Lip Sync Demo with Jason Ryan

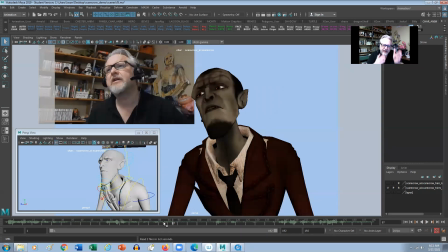[4:04]
So I'm trying to just kind of analyze what I'm doing and just sort of get it a little bit more in sync than what I'm doing in the live action reference.
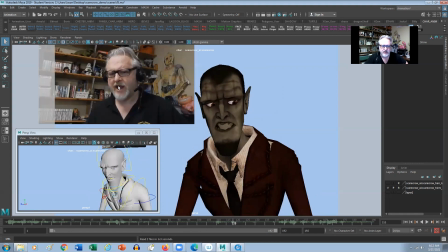[4:15]
All right, so again, just sort of looking at the shape here, I'm kind of smiling here. So I'm making sure that my corners are orientated down because this is where he's thinking about it. Like, hold on, he was just insulted by this person.
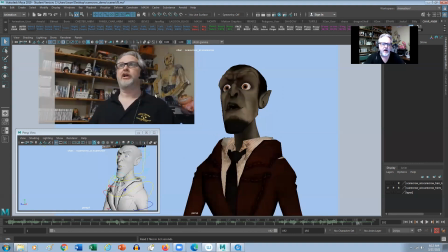[4:34]
All right, and then same thing here. So at the very end here, I'm kind of mixing it a little bit because he's trying to make a joke out of this, right? So I orientated like his corners down, but slightly up as well. So there's a little hint of a smile in there to get that comedy effect, okay?
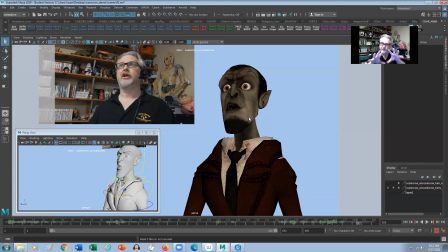[4:50]
Now from here, I want to do a play blast and make sure that I get just basically a good full view of the character to make sure that I'm sort of like seeing the shot as a whole, right? And then next time it will be all about polish, right?
So let's have a look. I showed her my true face.
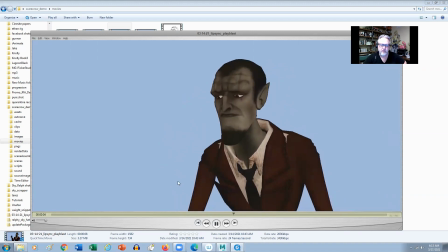[5:08] Her reaction wasn't very flattering. As a matter of fact, she got downright hysterical.
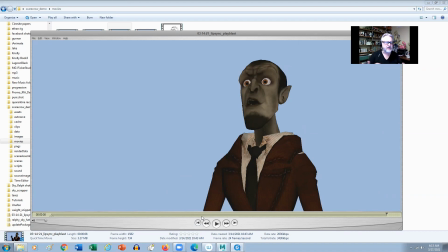[5:14]
Right, and that's how I approach lip sync for every shot. So especially shots where you've got some really complicated, fast dialogue, and you don't really know exactly what shapes to favor, to get it like really in sync. Shoot live action reference. That's the biggest tip I can give you guys at this stage.
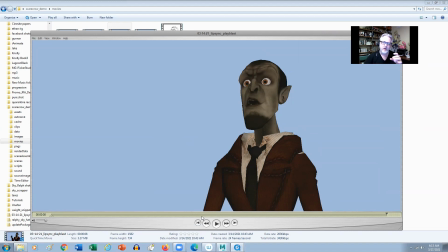[5:32]
Shoot live action reference for anything that you want to see feel natural, right? Especially those fast dialogue shots. All right, take care, guys. All the very best. Bye.